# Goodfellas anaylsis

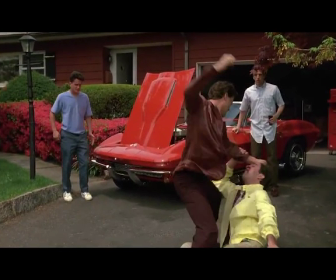Within that scene, the diegetic sounds of a typical neighbourhood add to the realness of the shot created by the continuity of the shot, and help to show just how out of place Henry is in the normal domesticated world.
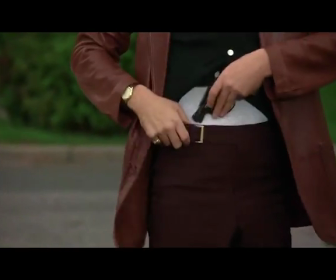Quickly exploring the mise-en-scène of this scene, we consider the gun that Henry uses to scare off Karen's pervy neighbour.
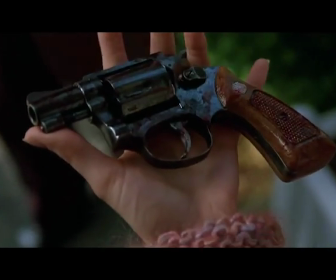It bears a huge amount of importance on Karen's narrative as a prop.
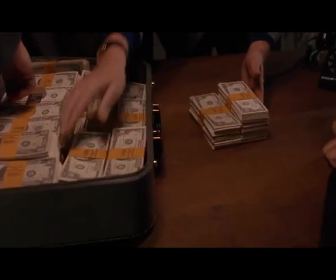There are a multitude of gang-related props which help realise the film, but this gun holds a significant amount of importance.
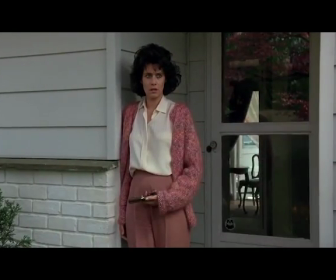It's the object that initiates Karen's link to the mob. She hides this prop willingly and tells the audience that it excites her.
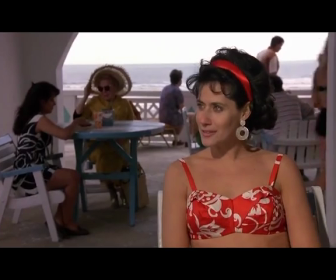Karen is the most normal character in the film, and she is supposed to be the most relatable, because she is an outsider with an objective view on the mob life.
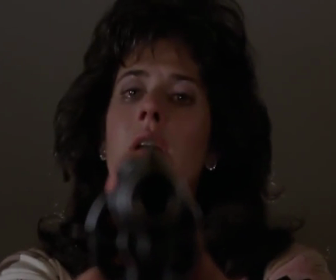However, she accepts it, and therefore we accept it too. The theory of Chekhov's gun will tell us if we see a gun and the importance is placed on this gun, it will eventually be fired.
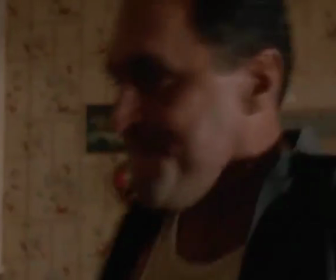Turning to the edit aspect, Goodfellas is evidence for Scorsese's repeated use of editing techniques,
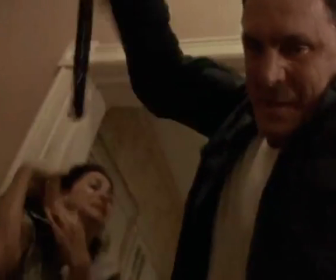such as the freeze frame to play to the temporality of the film, gripping the audience from the diegesis to communicate or emphasize something in Goodfellas.
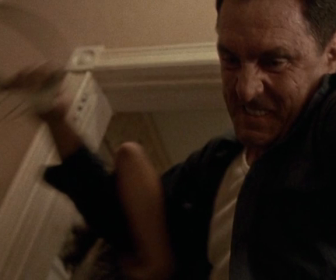Many of the freeze frames happen within the beginning of the film to help highlight the aspects related to the mob life that build Henry's drive and motivations as a character.
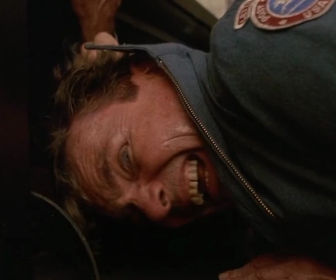The freeze frames show the moments when Henry learns the links between violence and power in his life, when the mob threaten his postman, or even when his father beats him.
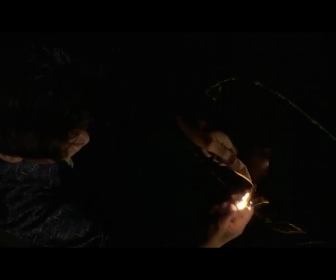Although, let's focus on this freeze frame. Rather than run away from the criminal act he's just committed, he celebrates it and is portrayed as a hero.
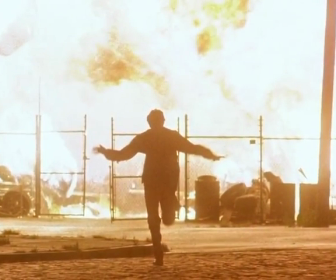The fact that the immense amount of light created by the explosion is nothing more than a silhouette could also be shown as how he's consumed by the destructive lifestyle and that the violence has stripped him of his identity.
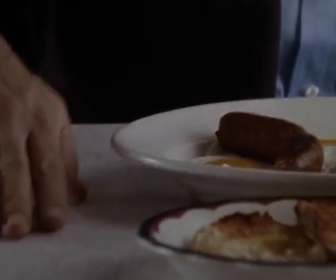The majority of the freeze frames in Goodfellas glorify the mob life, but towards the end, when we see the last two freeze frames where Henry and Bobby D are in the diner and have turned enemies,
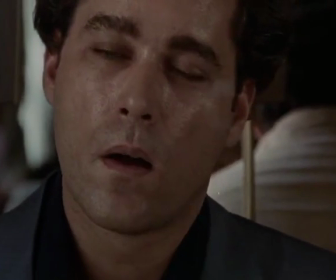the last freeze frame on Henry is the only one that shows him on his own,
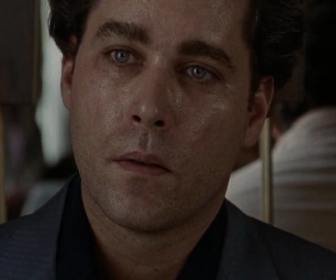symbolizing the dawn and realization that he is no longer living the fantasy mob life he once had.
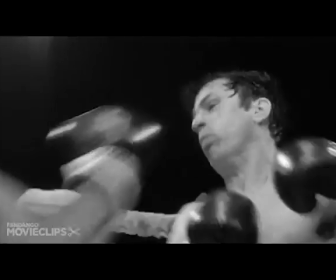Freeze frames are a common stylistic feature of Scorsese's cinema, which is one of the many reasons why he is argued as one of the modern cinema's auteurs.
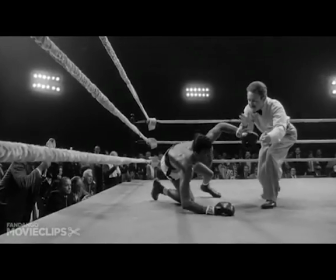For example, a freeze frame in Raging Bull during Jack LaMotte's first fight against Sugar Ray Robinson is used to show the protagonist's masculinity,
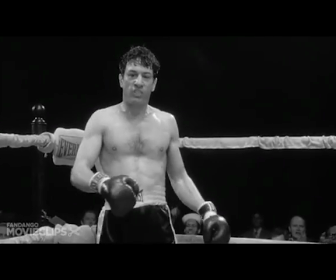showing his dominance over his opponent through his strength, the only way he knows how when trapped in this masculine prison,
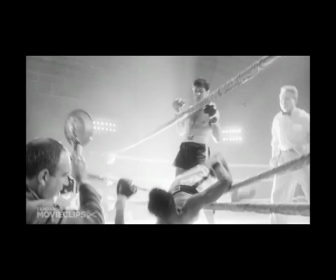represented by the boxing ring. The backlit nature of the shot and the flash of the camera again glorifies his violence, with the low angle of the camera making this violent masculinity seem like something the audience should aspire and admire.
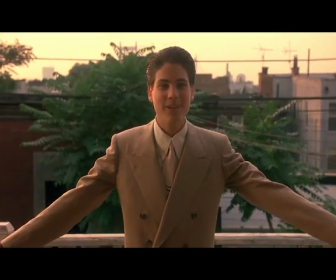And with this comes the costume design in Goodfellas, showing the violent mob life leads to smart, desirable dress.
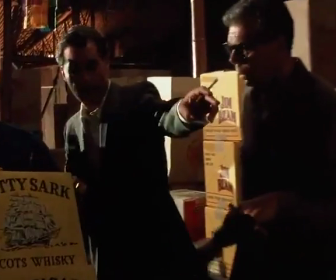Showing they are rather well off with their dodgy income, it shows they are quite confident gangsters,
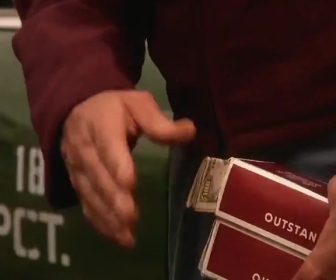and they only do things on the sly, so in the daytime they have to act natural.
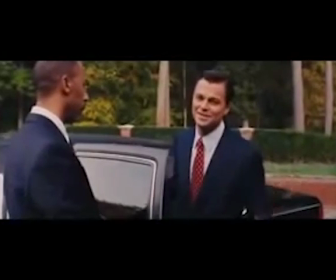In The Wolf of Wall Street, the main character and sub-characters also wear suits and are very cocky with their amount of money.
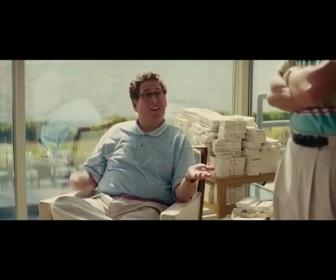You have my money taped to your boobs. Okay, technically you do work for me.
As if they were just successful businesses, earning their money on their normal jobs.
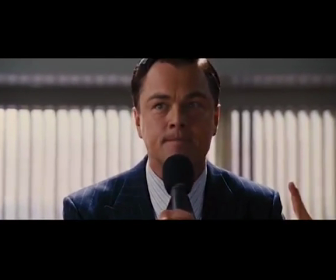But it's just an illusion. This makes the audience feel slightly intimidated, as they can see the things about the characters,
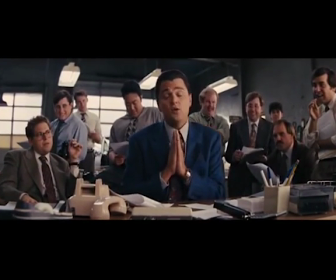like the fact that they can so easily lie to everyone's faces with their fake metaphorical masks.
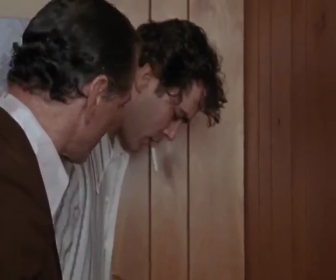Later in the movie, after Henry's mob life is degrading into sneaky underhand drug smuggling, he is dealing with multiple tasks while suffering of controllable paranoia about the police.
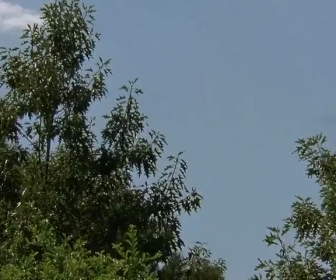As we see, the out of control camera work is parallel to Henry's mental state as he moves around manically whilst on drugs and losing his control through paranoia.
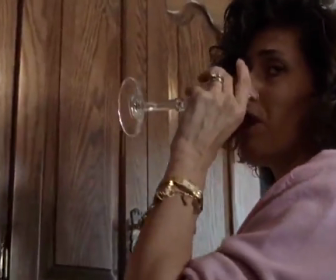The zooms within the sequence are mad and all over the place, as it zooms in and out with Henry.
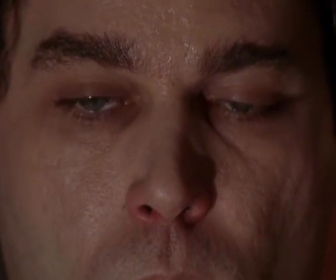For example, when he takes drugs and it zooms into an extreme close-up of his face as he is completely taken away through the drugs, showing his mental state through the camera work.
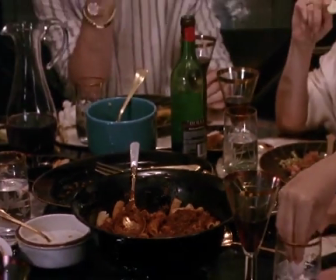Again, there is a carrying element of the camera focus as above, where the focus shifts between people and props.
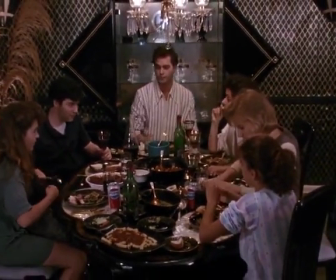For example, of the huge drug packages, which are a major theme in the scene, the focus shifts between the characters and their activities,
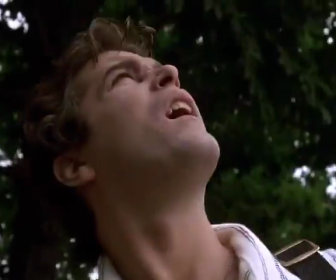which Henry talks about in his narration through the voiceover, as he takes us through the story and his perspective.
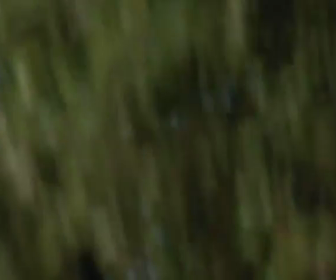And the factor of paranoia comes through well with this, having the zooms in and out of actions of the characters being random and out of place,
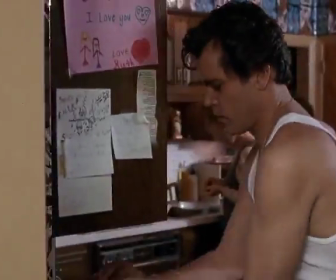and in fact distorting for the viewer, matches up with the editing that is fast paced with multiple different shots being extreme close-ups,
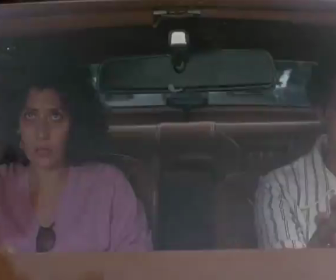then long shots outside again. We are brought into Henry's stress as we try and understand his narrative.